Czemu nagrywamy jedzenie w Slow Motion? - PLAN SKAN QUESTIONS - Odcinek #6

W jakim programie robicie animacje rozmieszczania lamp i kamer?
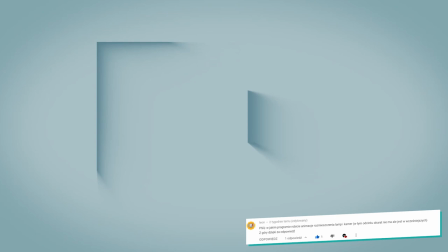1002s
Leonie, bardzo dziękuję, że o to pytasz, a dodatkowo bardzo cieszę się, że doceniasz tę animację. Wiem, jak fajne jest to dla wszystkich autorów zdjęć, którzy mnie oglądają.
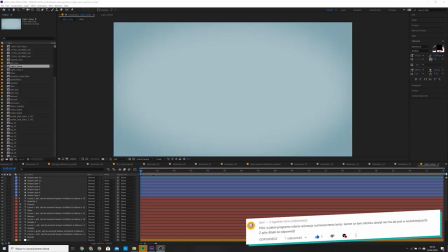1011s
Niestety nie istnieje żaden software, który odpowiada wyłącznie na to, więc trzeba było się trochę napracować.
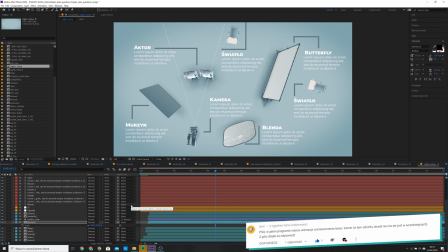1017s
Nasz komputerowy magik z firmy Mateusz Klamrowski stworzył te wszystkie grafiki, które używam w animacjach.
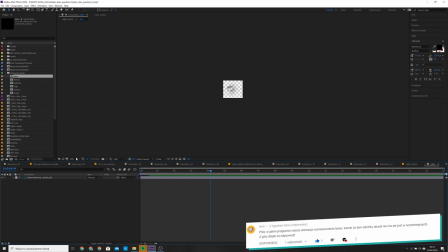1022s
Następnie wrzucił to wszystko do programu Adobe After Effects, nauczył mnie mniej więcej, jak z tego korzystać i takim oto sposobem zacząłem być twórcą tych animacji. Czyli odpowiadając na Twoje pytanie, Adobe After Effects.
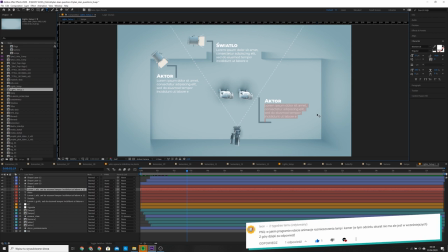1035s
Więc jeżeli poprosisz kogoś, kto ogarnia aftera do pomocy przy pierwszych krokach, następne kroki nie powinny być już takie trudne. I pytanie numer 10 od Piotra Raksimowicza, które pojawiło się pod Planskan Salatino. Dlaczego zbliżenie na sałatkę było nagrywane w 100 klatkach na sekundę, a nie w 25? Po co slow-mo jak scena statyczna jest? Dobre pytanie. Najlepiej, jeżeli odpowie na nie autor tych zdjęć, czyli Michał Eskulski. Halo, halo Michale, witam Cię w programie. Hej, pozdrawiam Was z kwarantanny w Warszawie.
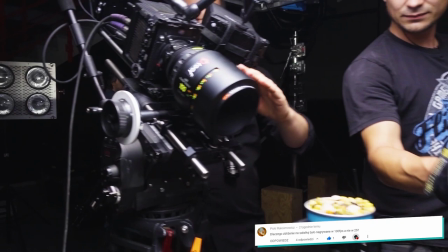1068s
Odpowiedź jest bardzo prosta, w rzeczywistości ujęcie było dynamiczne. Mają po prostu wmontował w making of ujęcie naszego podglądu, kiedy przygotowywaliśmy się do ujęcia.
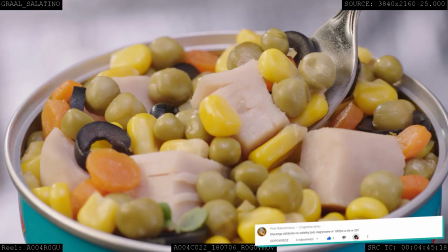1076s
W tym ujęciu, które finalnie miało wylądować w reklamie, można było zobaczyć łyżeczkę z sałatką, która była unoszona z ponad puszki. A takie ujęcia foodowe zawsze się kręci w slow motion, zresztą to slow motion, które my tutaj używaliśmy,
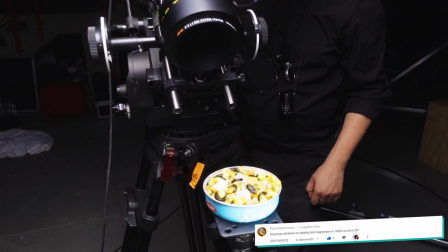1090s
było bardzo delikatne, 100 lat na sekundę to nie jest nowy tak dużo przy foodowych ujęciach no i to właściwie cała tajemnica i tyle, mają mają oddaję głos do studio dzięki Michał, koniec połączenia, trzymaj się tam z domu zobacz Piotrze jak wyglądają reklamy jedzenia za każdym razem kiedy pojawia się coś smacznego,
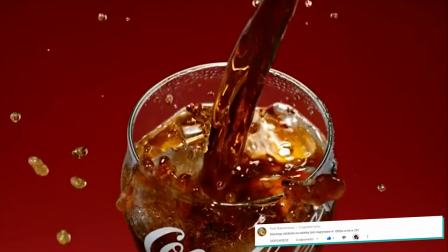1110s
używane jest slow motion i wiadomo czasem jest potrzebne żeby dłużej delektować się momentem wlewania coli do szklanki ale prawie zawsze używa
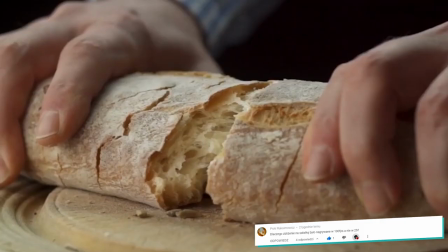1118s
się slow mo kiedy nagrywa się jedzenie. Nic nie lata jak galareta, nic się nagle nie przelewa, nic się nagle nie wywala. Po prostu jedzenie jest dużo bardziej korzystne, kiedy nagrywa się je w slow-mo. Swoją drogą Piotrek, gratuluję Ci z postrzegawczości. Nigdzie w całym materiale nie wspominam o tych stu klatkach. Dla wszystkich, którzy nie wiedzą, jak Piotrek to odkrył, spójrzcie jeszcze raz na ten kadr.
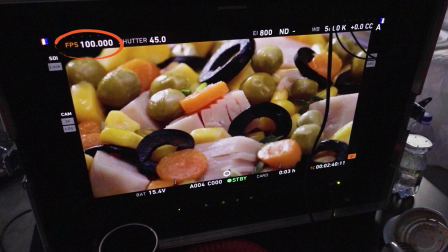1138s
Widzicie właśnie podgląd reżyserski, który pokazuje obraz na żywo z kamery Aria Alexa. Z informacji wokół możemy wiele wyczytać. To tutaj widzimy, że kamera nagrywać będzie w stu klatkach na sekundę. Normalne tempo to 25 klatek, więc widać, że będzie to 4 razy wolniejsze ujęcie w slow-mo.
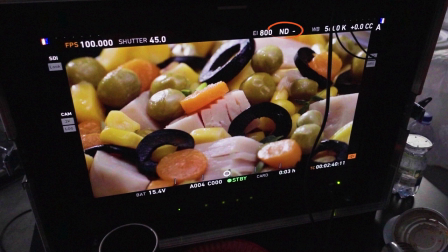1154s
Obok podany jest wybrany kąt sektora. W zależności od ustawień może to być również czas naświetlania. Dalej mamy poziom ISO, informacje o ewentualnym wbudowanym szarym filtrze, balans bieli i info o dodanych lub odjętych składowych barw, czyli tzw. tint.
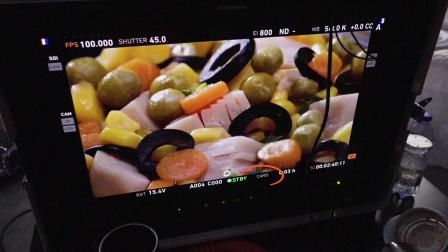1170s
Od dołu poziom naładowania baterii, nazwa pliku z przyszłym ujęciem, stan zapisu, który zapali się na czerwono przy nagraniu, rodzaj wybranego nośnika, ilość czasu jaki jeszcze pomieści karta i timecode, który pozwala zsynchronizować wideo z dźwiękiem. Tomasz Szmietanko pyta. Co wpływa na sukces gotowej produkcji filmowej i jaki to ma wpływ na firmę? Bo przecież mowa film ma jakiś cel. Pozdrawiam i czekam na więcej. Dzięki Majo, Wasz stały fan. Dziękuję Tomku, że jesteś stałym fanem, bardzo Cię za to lubię. Wiadomo, że czym więcej doświadczenia ma ekipa filmowa, tym istnieje dużo większa szansa na to, że to, co wyjdzie spod rąk tej ekipy, będzie po prostu dobre, będzie po prostu fajne. Dobre portfolio lata na rynku, kto robi swoje. Sukcesem może być to, że film będzie bardzo dobrze odebrany przez widownię. Sukcesem może być też to, że klient, który film zamówił, jest z tego filmu po prostu zadowolony i ten film spełnia oczekiwania, które były w nim położone. Natomiast jest taka jedna fajna zasada, że im więcej się nad danym filmem napracujesz, tym fajniej on wyjdzie i widzimy to bardzo często po swoich realizacjach.